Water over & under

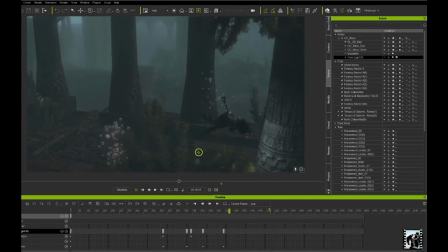(8:02)
So I get a little highlight and a little rim light around my swimmer. of course it lights up the weed so that's not good you might want to adjust it there adding
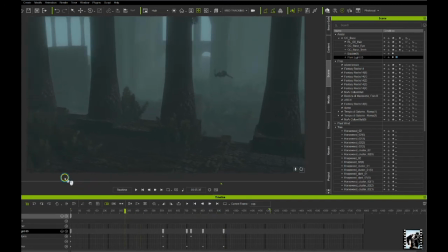(8:09)
the bubbles if you had some fish you're going to add the fish and for me that kind of works as underwater
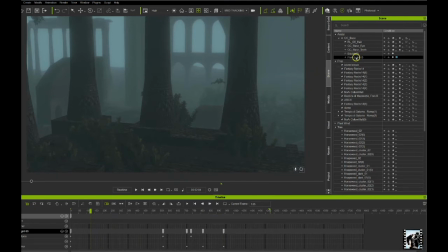(8:16)
it's certainly not super realistic the other thing I did was add a an old particle effect called deep water and let's
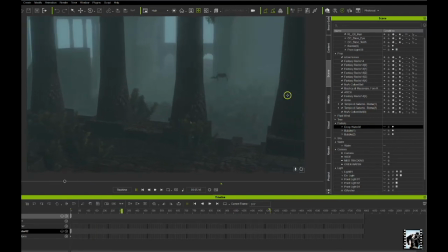(8:30)
see if you can see them it's kind of funky It kind of looks like the effect I was creating. There's one up there. Just a floating, kind of drifting mist.
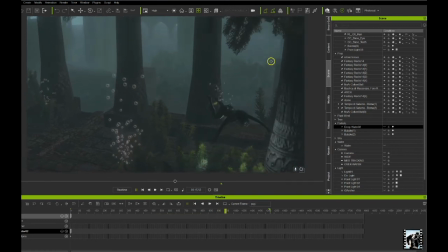(8:42)
Here we are. And once again, very subtle. It's probably a little too obvious in spots.
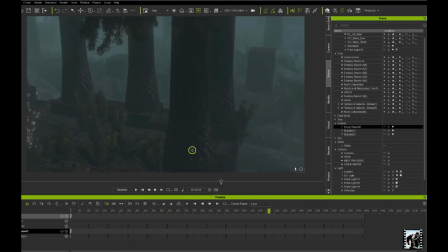(8:47)
But it kind of adds some floating reflections, as it were.
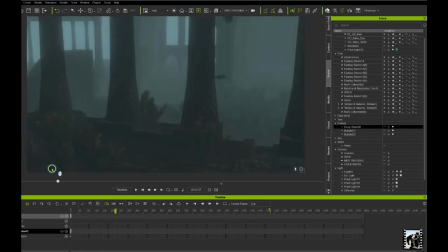(8:52)
And now if you add some shafts of light,
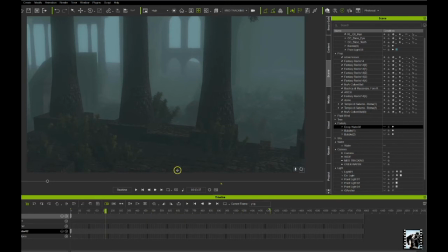(8:56)
you can create that in popcorn effects or sometimes you can create it with other props and create shafts of light shooting through the water that might also add to the realism of the shot okay as
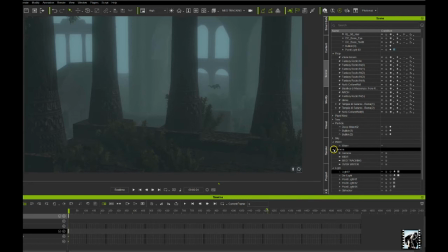(9:06)
far as lighting goes now overhead we used the
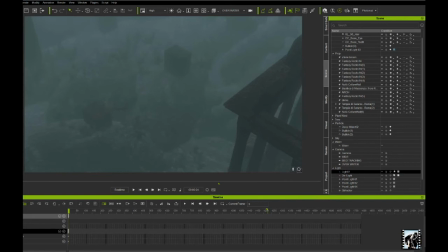(9:11)
just one main directional light to
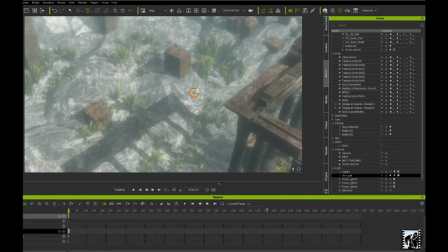(9:17)
do a light and obviously you can change the direction of it and give it a color
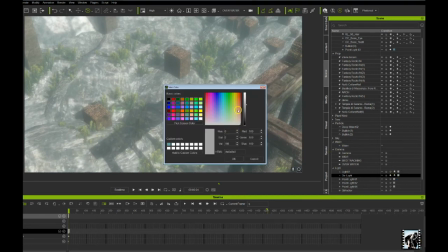(9:23)
and warm it up if you need to to make it look more like Sun sunlight just depending on the effect you want you
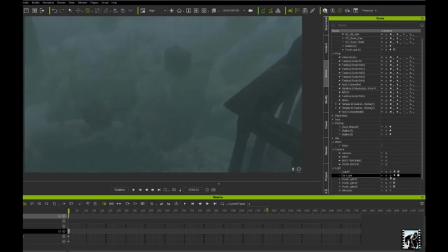(9:36)
can do that but underwater now we might have some other requirements so let's go
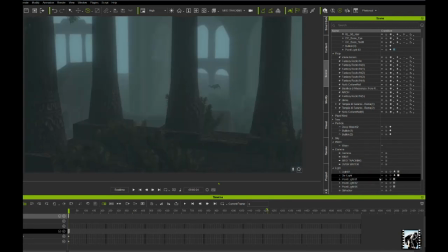(9:43)
to our underwater camera here and look up I used another directional light to give it just a little hint under there but you'll notice you really probably possibly won't need a lot of light because the fog really does
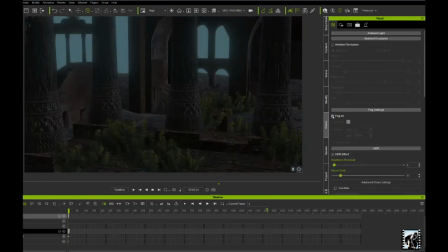(10:01)
its own lighting when you use the fog notice with and without
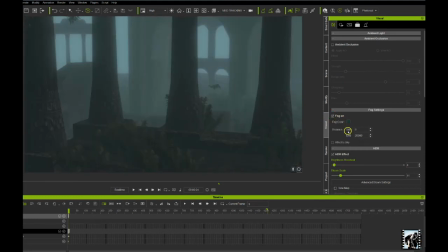(10:08)
fog makes a huge difference and playing with these numbers will make a big difference as well also added some HDR effect underwater to give it some more thickness to the water
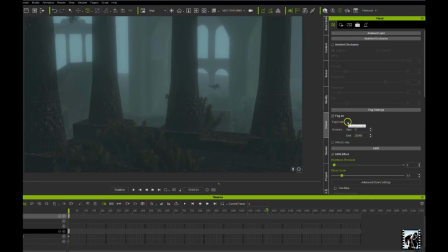(10:21)
colored the fog like I wanted it but you may not
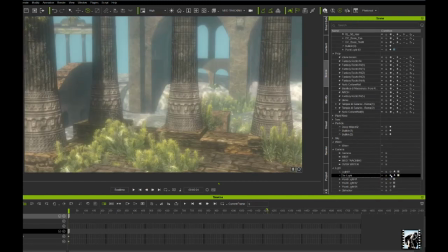(10:28)
need a whole lot of lighting just depends on the effect you're after obviously we use that lighting that we used above the surface it's not appropriate we'd
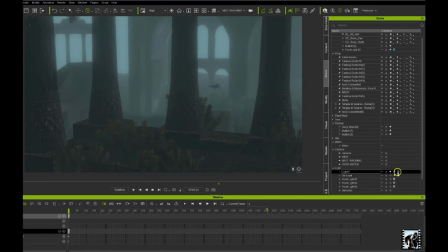(10:36)
have to color it a great deal and change its direction so I just had another directional light here now you might play with some point lights let's see here's a point light here and you might just place some point lights in the background judiciously to
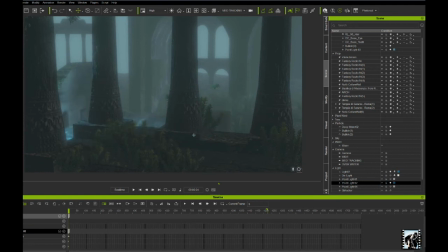(10:55)
give it just a little bit of a reference glow here and there hide them out of the shot just to give it the effect that you want but you might you might find you don't need a whole lot of lighting
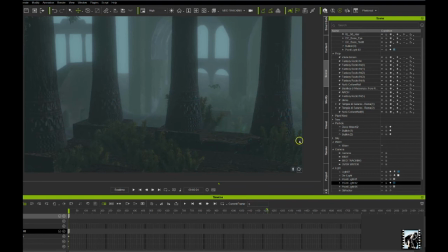(11:14)
because as I say the fog is going to take care of a lot of the lighting for you on that so
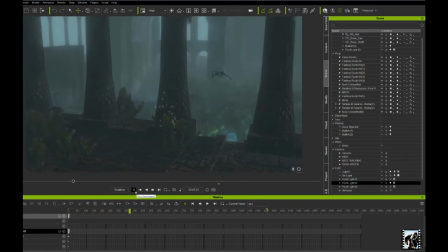(11:24)
okay hope that clarifies some things and maybe gives you a starting point